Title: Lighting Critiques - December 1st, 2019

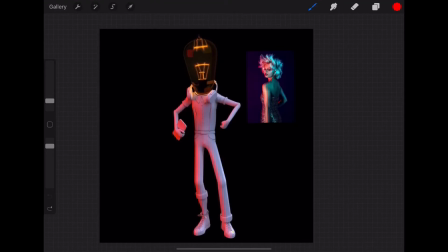Um, as a way of keeping like because what it does is it breaks down the structure of the image, which is the warm tone, cool tone combining in the middle. And then like I was looking at this here,
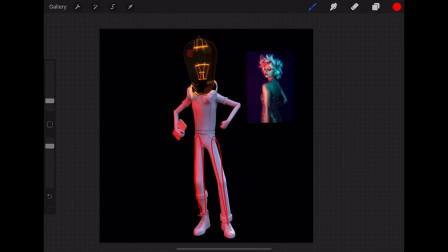you get something similar down his pants here, and we're not really seeing the same type of where they come together. It just becomes like super bright red, and I would really like to see them meld into like a more neutral because they kind of cancel each other out a little bit.
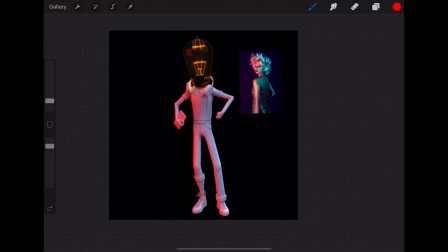And the other big thing with this one is I want you to start working with is it's really hard to light a character over black, right? Like it will be much better practice for you and a much better piece
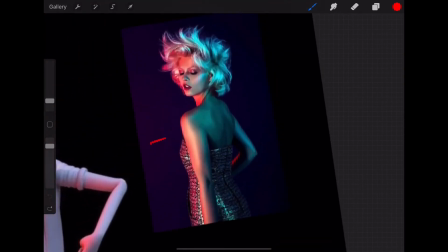if you start to work in even like even just like this super abstract ramp of a background going across,
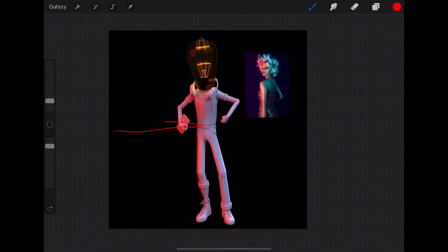just something in the space here to kind of go across. And what I would do is just put like a curved um, like make a plane and make it like a curved plane, like we did. Oh, I ran out of space there.
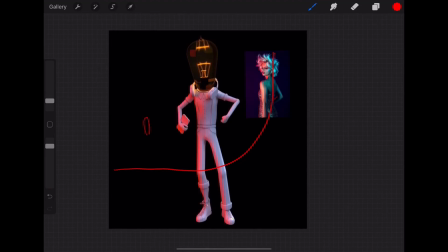Make it look like that, and then put your little dancing guy here, um, and that way, when the light hits, you won't like it'll kind of his shadow will fall here, and then this will just be like a soft gradient in the background.
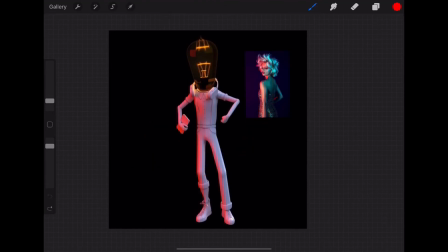The reason why you don't want to put a character on a like you don't want to put a plane here and a plane here is you'll see that line. You'll see like a hard line back here, and you don't want that. That's why you want the soft gradient. I learned that from photography. So yeah.
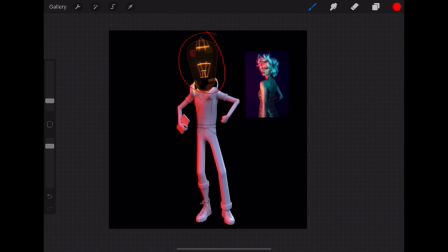So I would just kind of go back and tweak this a little bit. Like I said, neutralize that. Really get the blue light to be stronger. Allow this warm light to be not necessarily the key light, but like 50-50. what's happening to her hair, you kind of want to simulate that a little bit up here, um, and making some reflections in the glass.
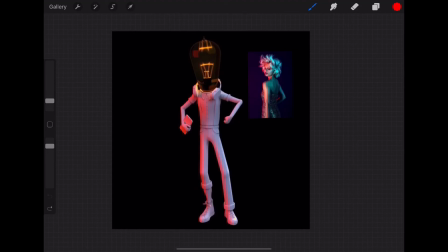You may want to create like a reflection map to kind of simulate some stuff around the sides. I mean, I can see a little bit of it looks like an area light there, but what you have to remember with reflective surfaces is that they are uh, like when you light them,
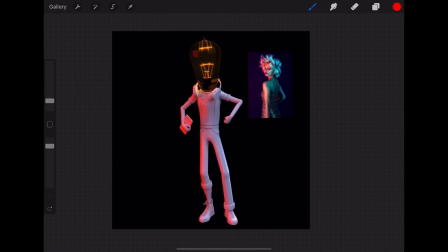you don't actually add light to them. You add stuff in the surroundings for them to reflect, and that's how you get them to light up. So, like if you want to create this here, you would want to put something blue off camera over there for this to reflect off of, and that way we kind of see it a little bit more.
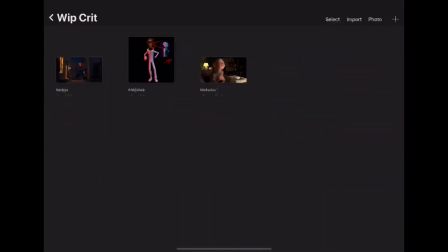But yeah, so I would just do that for the next iteration, and then Satya, we have this alley scene.
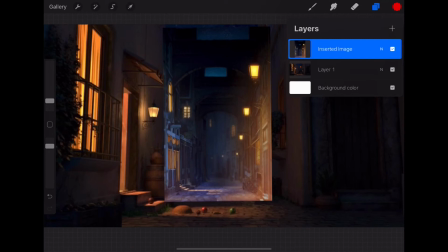We've got your reference here. It's really cool. I like these scenes doing them at night, um, because you're able to kind of balance the warm tones of the uh, your man-made lights with the cool tones of the sky and the night and everything.
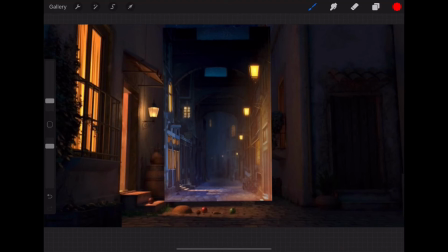And I think that's a really really fun project and a really fun challenge. A couple things I noticed right away.
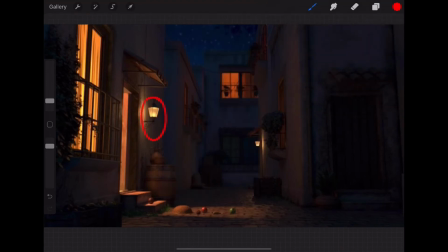I really really like what's going on with your light there. You're feeling the bulb here. There's some, it's bright, but you're feeling some variation in there. I really like the payoff in here that we're seeing like these little pieces of fruit down there.
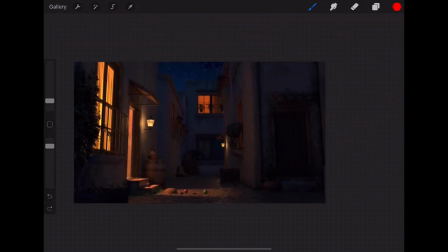I think that's really cool. And overall, you're getting that warm, cool combo. Some other things that I noticed that I think can improve this is I think that this area back here it's too saturated, um, and it's like kind of drawing my eye back there without the payoff.
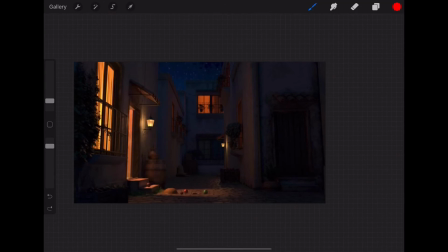So I would uh, tone that down a little bit in terms of the saturation and then also the value. Additionally, and this is just something that exists in the set, but there's nothing inside these rooms.
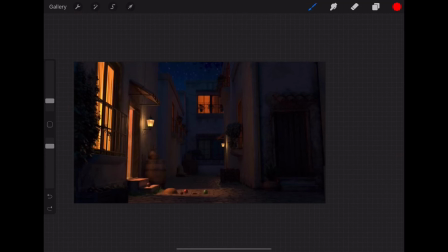And so it'd be kind of cool, like if I'm looking out my window right now into some of the surrounding buildings around me, and you really start to see like at least some outlines of stuff, and like just like little uh, things behind the curtains to add some sort of silhouette.
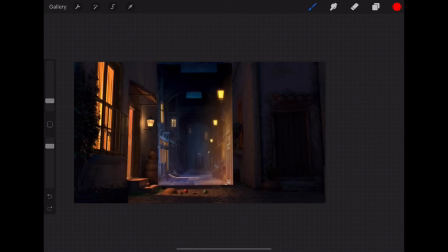And I think that that would be really a really good thing for you to add as well.